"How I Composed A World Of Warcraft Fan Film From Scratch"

Now this kind of marks the end of the action, for the most part. All of the actions kind of stop.
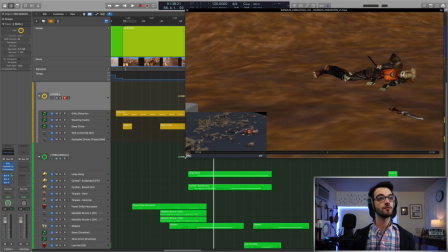Now there's a bit more subtlety that goes on. So most of this percussion bed, you'll notice after that moment, kind of dies off.
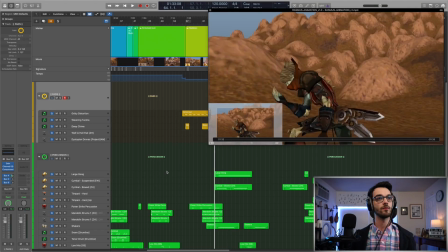There's a couple little hits here and there, but that's primarily it. Now we have a moment where she gets hit.
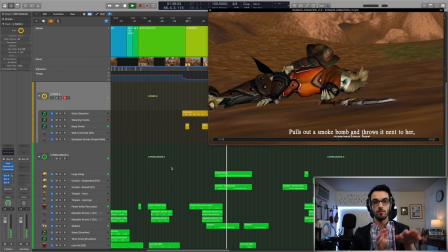I had a couple shakers, cymbals, things to incorporate that she's just kind of trembling on the ground.
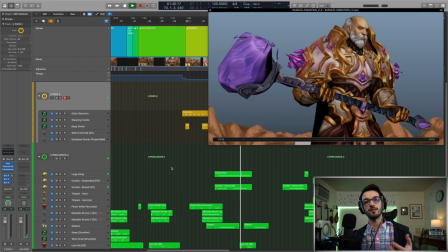Now she's being sneaky here, so I wanted to incorporate some ambience and some eeriness.
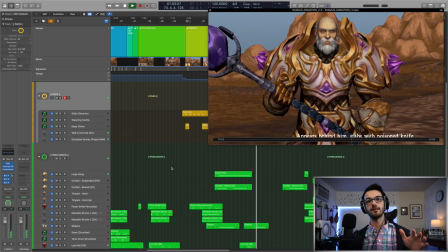Not really locked to tempo here.
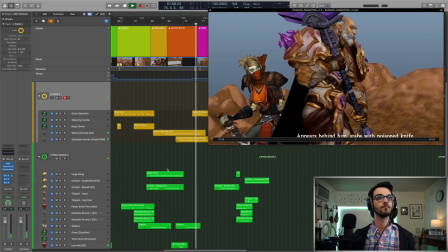Now that moment is important because that's the stab that actually winds up killing him. It's poisoned. It's a poisoned dagger. So I wanted to really surprise the audience with that moment. So we still have this perspective of something's wrong.
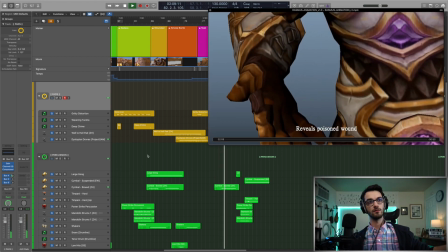Now we're gonna get the reveal and a little swell. Now we know that he's in trouble.
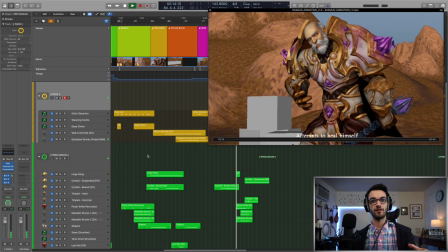So we have this little building percussion.
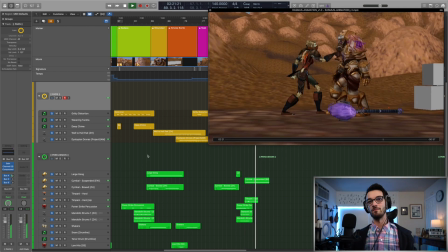And then a big epic hit.
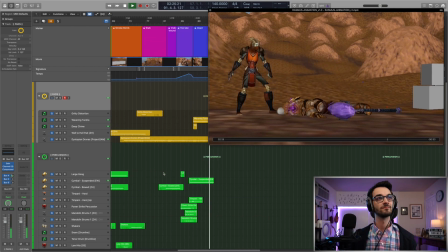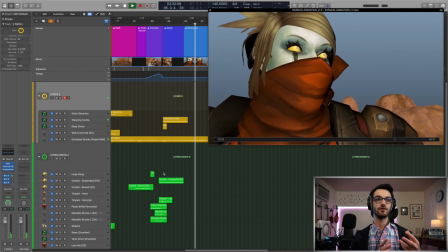Now here, we're gonna move out of the percussive stuff into the much more melodic stuff. So there's nothing really here, mostly just a pad as a placeholder.
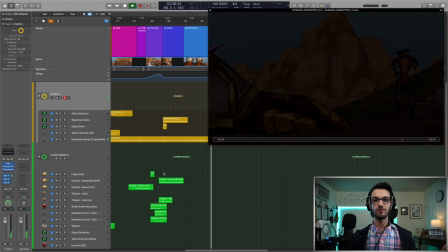You'll see that pad kind of simmers around for a little bit. And then we're gonna have a little cliffhanger at the end.
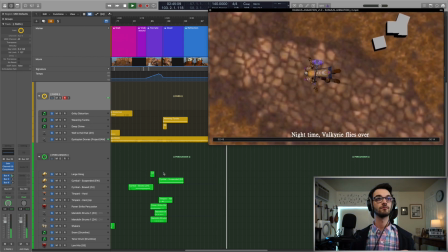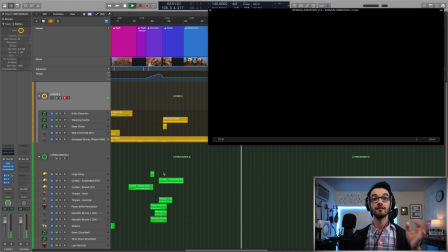And that's it. So that's what I've done for the first pass. Now I'm gonna have to go in and find some musical material to support all of this action, particularly in the spots that are ambient that don't have any percussion. So I'm gonna brainstorm for that, and then we'll come back with day 2. Okay, so here we are at version 2, day 2, even though it was spaced out by a couple days, and you can tell we've got quite a lot more in here.
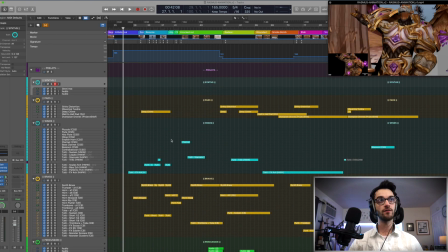I kept most of the rhythmic ideas that I wanted. I kept the tempo for the most part, but I spent a lot more time defining the sound because rhythm kind of defines the pulse, but we need to define the emotions of each scene.
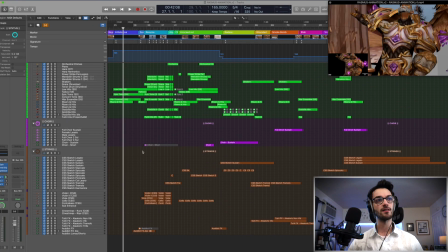So let's just go through all this bit by bit and talk about some of the things I think are here to stay and things I might potentially change.
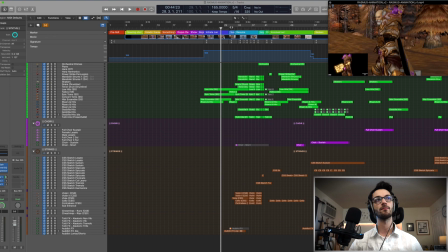We don't have melodic stuff here yet, it's just still our rhythm. Melody starts about here, if you call it melody.
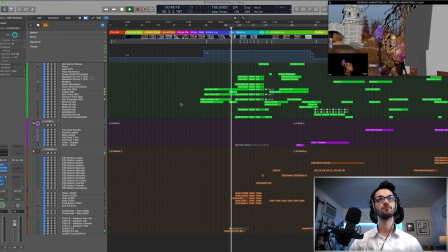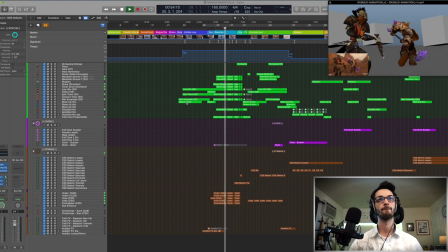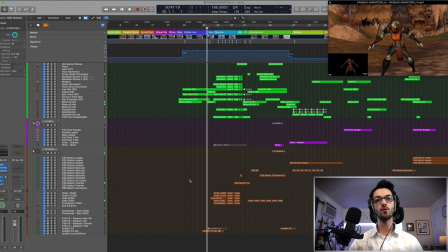All right, let's start with just that section. So I use the rhythm as a very strong starting point. We're not working with melodic stuff per se, and it honestly doesn't matter too much just because it's action. I mean, we're a bit limited with the kind of vocabulary we can introduce. We're looking to just create a pulse and energy and drive, and that's the primary focus.
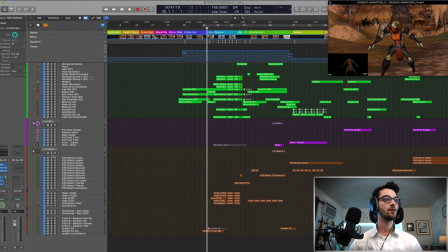We accomplish that with the rhythm. Now we're just supporting that with the harmony. So let's take a listen to the strings first. We got a string riser.
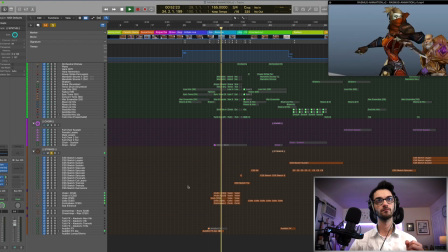So again, just supporting the kind of rhythms with wham and a little ostinato.
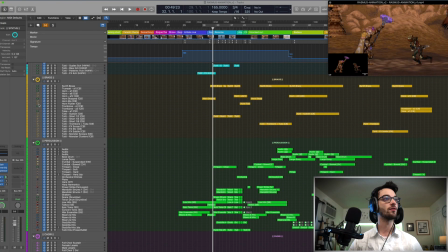Let's go over to the brass and hear how they're working.
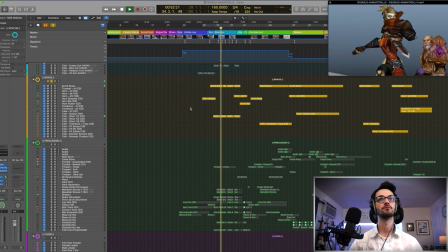Okay, so kind of just landing on the downbeats of this kind of 7/4 thing.
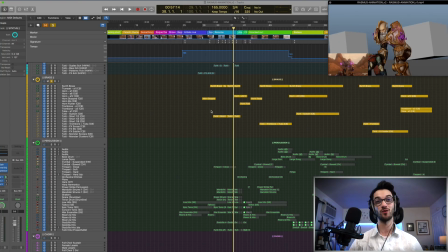And then we have horns at 12, so 12 French horns, just for extra push. You know, this is like, I'm throwing everything at the wall here, so you're gonna hear this choir later.